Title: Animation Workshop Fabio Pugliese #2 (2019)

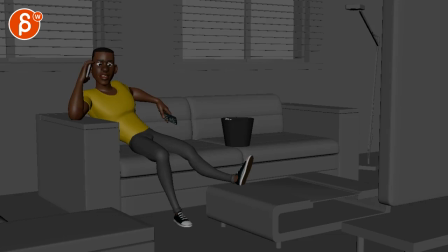Alrighty, let's play this in full.
What is it you want, Barry? What do you want? You want the moon? Just say the word and I'll throw a lasso around it and pull it down. What is...
Cool. Alright, let's watch this again here.
What is it you want, Barry? What is...
Is it possible for you to cut out that beginning?
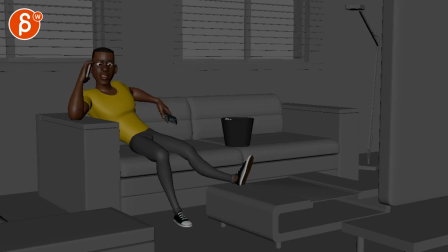What is...
Just because there's nothing going on, and just to make it cleaner, I guess? This might be too picky, but just a thought.
What is it you want, Barry?
And also, don't forget that...
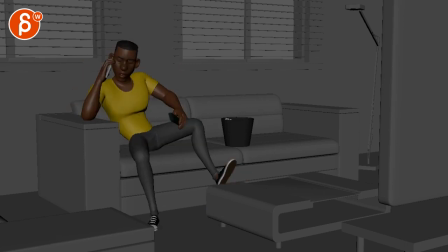I mean, I know this is still in step mode, but as... What do you want, Barry? As you get into this, like, this is a pretty big reaction facially. Don't forget that you can get into this at the very beginning when there's nothing here.
What is...
You know, this could be through whatever means, however you want to anticipate this.
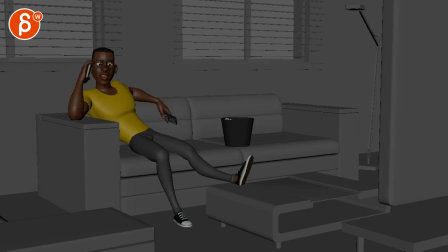Through facially or tensing in the body maybe a little bit, or like, whatever you want to do. But I'd be careful to...
What is it you want?
I'd be careful to just do something where it's a bit too neutral, getting into a bigger expression.
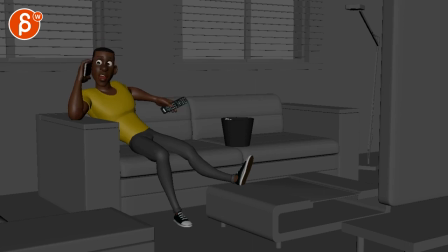It's good for contrast, but I'm just curious. Think about the thought process. Like, what leads this character to get into this phase? And is there anything interesting that we can do at the very beginning? Unless, you know, once you spline it and it just works well because it's right at the very beginning.
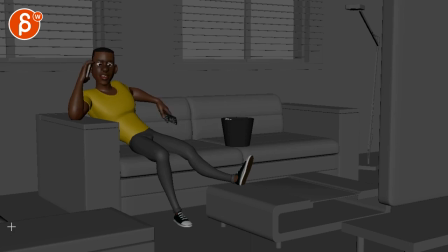We don't want to do too much at the very beginning because you might miss it. But just a thought. I don't know, just a thought. What is it you want, Barry?
What do you want? You want the moon? Just say the word and I'll throw a lasso around it and pull it down.
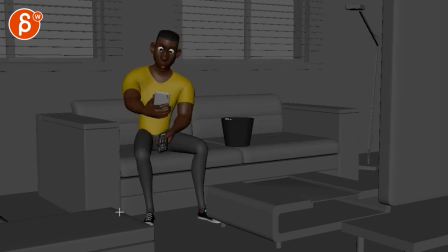What is it you want, Barry? What do you want? You want the moon? Just say the word and I'll throw a lasso around it and pull it down.
The only thing I would do is, I like it.
What is it you want, Barry? What do you want?
It's such a cool rig. Come on, all these days, when I have time again, I need to animate again at home. This is such a cool looking rig.
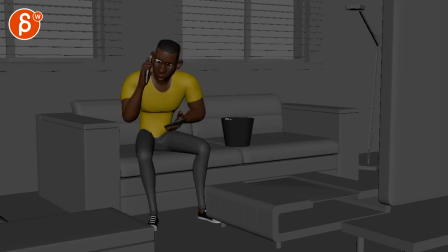You want the moon?
It's very appealing. Like, my thing is that once you hit this, like, he is invested in this conversation, right? Because he's not looking here. He's not looking here. He's kind of thought processing.
What is it you want? In Barry?
Here.
What do you want?
Goes down and it's still in this thought.
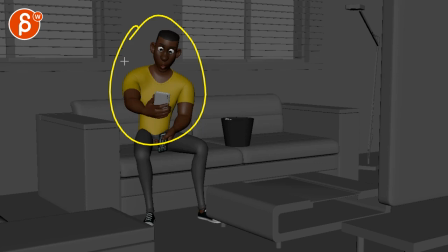You want the moon?
And I wonder if once you're in this, right? So you have, he's clearly talking to this. But then he's being distracted by this here.
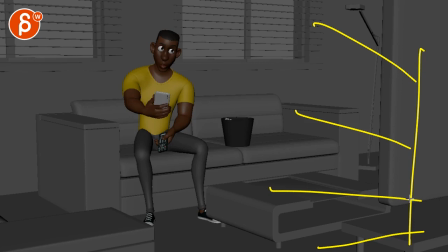And, you know, you're probably going to have some strobe lights with the TV and then suddenly a bigger light, a light flash or something that catches his attention. But to me, it seems like that breaks the attention to this. And I'm not sure if you want to go back to this in terms of looking.
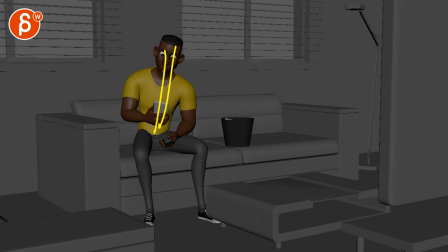Not that you can't do that. Just I'm throwing this idea out there for you to think about. What if he's now distracted? And he might have a reaction that's somewhat similar,
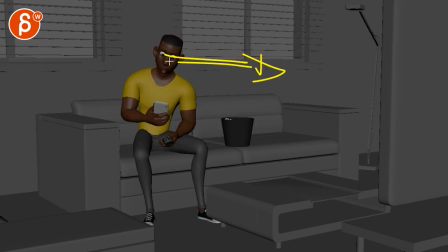but it's more a reaction to what's going on here with quick darts back, but mostly staying here. He knows he has to kind of put this down. That's why he kind of goes back to this a little bit. But instead of being here, that's already a head turn over.
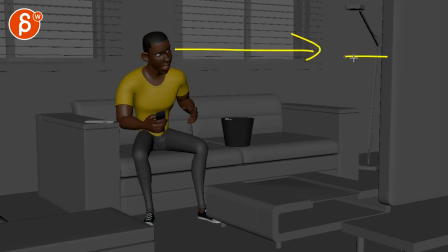And then it's, you know, imagine the head turn and the attention here gets interrupted by this because now he's invested in this. And maybe that could be a quick look over there. But not for that long. It would just be this. And then on this, the head is already back down, ready to look forward into this.
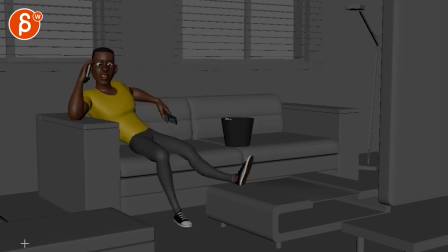If that makes sense. Let's play this with... I mean, imagine that this is what you're doing with sound.
What do you want, Barry? What do you want? You want the moon? Just say the word and I'll throw a lasso around it and pull it down.
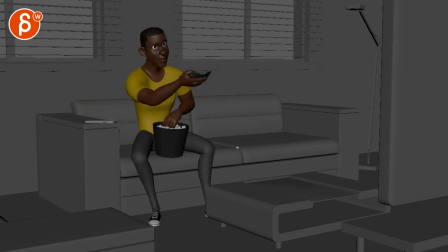What is it you want, Barry?
Because the only thing is, like, this works as well. You can absolutely do all of this. The only thing I would not do is this. So either you could explore what I mentioned before.